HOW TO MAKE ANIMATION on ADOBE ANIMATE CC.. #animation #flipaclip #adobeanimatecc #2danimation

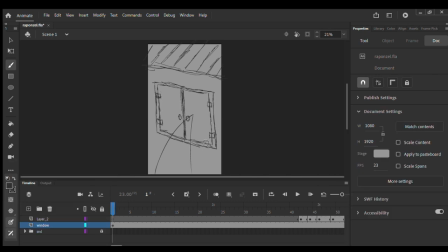[0:01]
Alright guys, welcome to my channel, KBMems1. Actually, I normally make animation on my phone with the app Flipperclip,
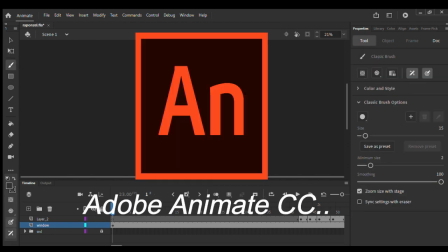[0:09]
but today I tried my skills on Adobe Animate, I think 2020, Adobe Animate CC.
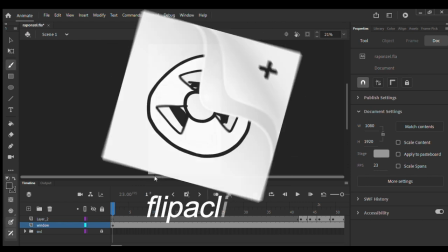[0:16]
Yeah. So, Flipperclip is one of the best free 2D animation app for everyone,
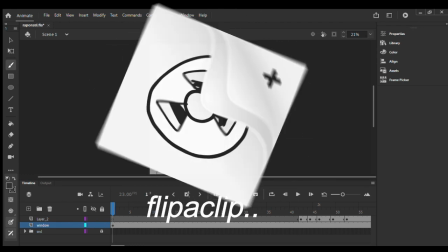[0:24]
just that you have to pay for the premium version, which costs about something dollars.
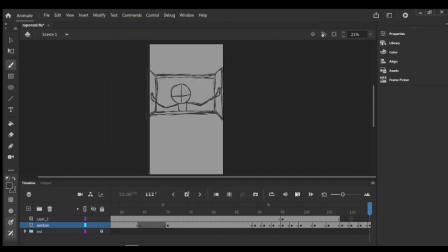[0:29]
I don't really remember for now. So for this video, I decided to work on Adobe Animate to make today's animation. Let's begin. Now for the first scene, I've already drawn some of the scenes, and as time goes on, we'll be making new drawings. Yeah.
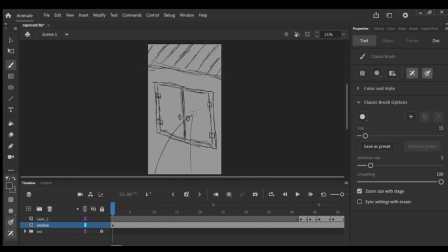[0:47]
For this first scene, it's a closed window, and the Rico guy will be throwing a stone to the window to call Rapunzel. Let's listen to the audio.
Rapunzel! Rapunzel! Rapunzel! Rapunzel!
So from here, this is the window scene,
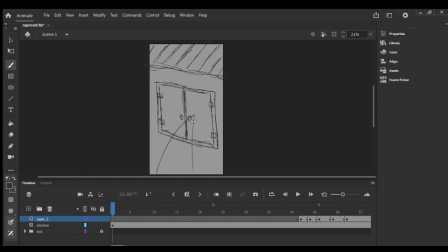[1:07]
and I drew this line for the stone to follow through, hit the window and then fall from there. Yeah, here comes the stone through to the window side, then hits the window.
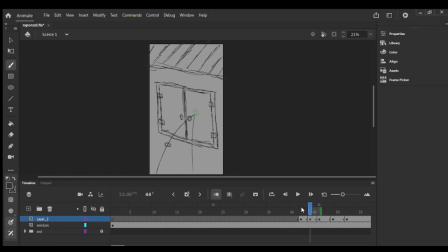[1:19]
Let me turn the onion skin on. So stone to the window, then falls, is the first scene.
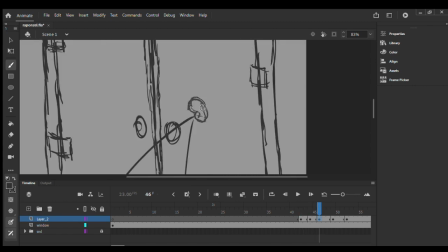[1:30]
Let me make a sign showing the stone has a hit on the window. That's how 2D animation works, as we all know. So this is a sign to show your audience the stone actually hits the window.
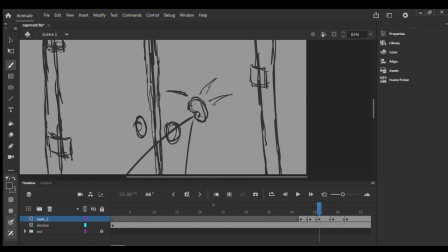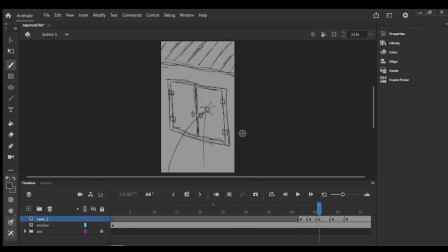Now for the stone, all the way to the window, let me add more signs.
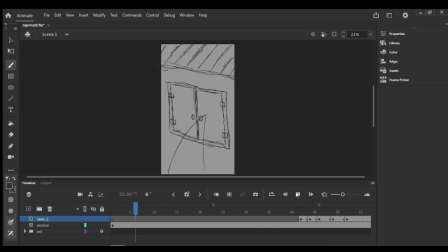[2:20]
Now let's play the whole video to check how it's going, good or not good. So, good, I think it's good. This is where the stone comes down to fall.
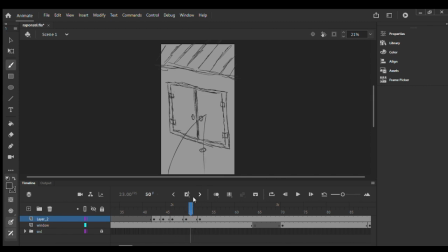Onion skin. Now I give some space here for the next scene. Some animation do not need space for next scene, but some do,
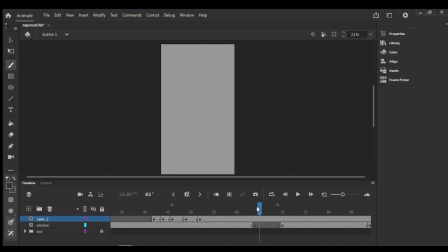[2:54]
so I apply this here for the next scene to follow up. Now this is the Rico guy, a rough animation. He got a stone right here.
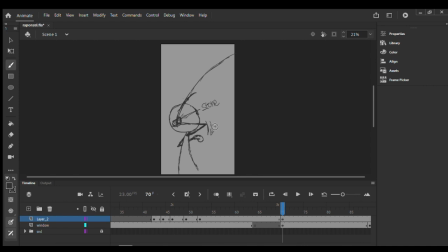[3:13]
And this is an arc for the elbow. In most animation, we make arcs to get smooth and nice workflows. And another arc over here for the hand drawing, and probably this is for the stone here.
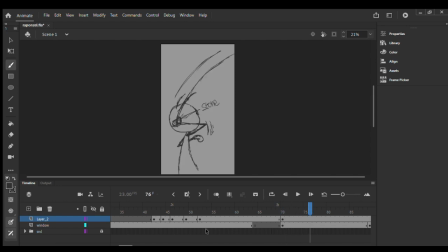[3:32]
Timeline. It comes to a squash and stretch. Another principle of animation is squash and stretch makes the animation looks real and fantastic. Yeah.
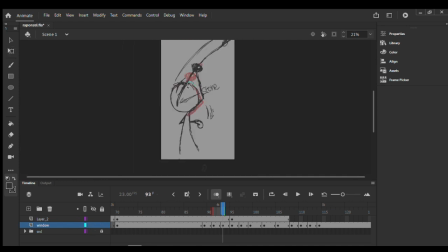[4:01]
Let me make a cut through over here to get more splash and stretch over here.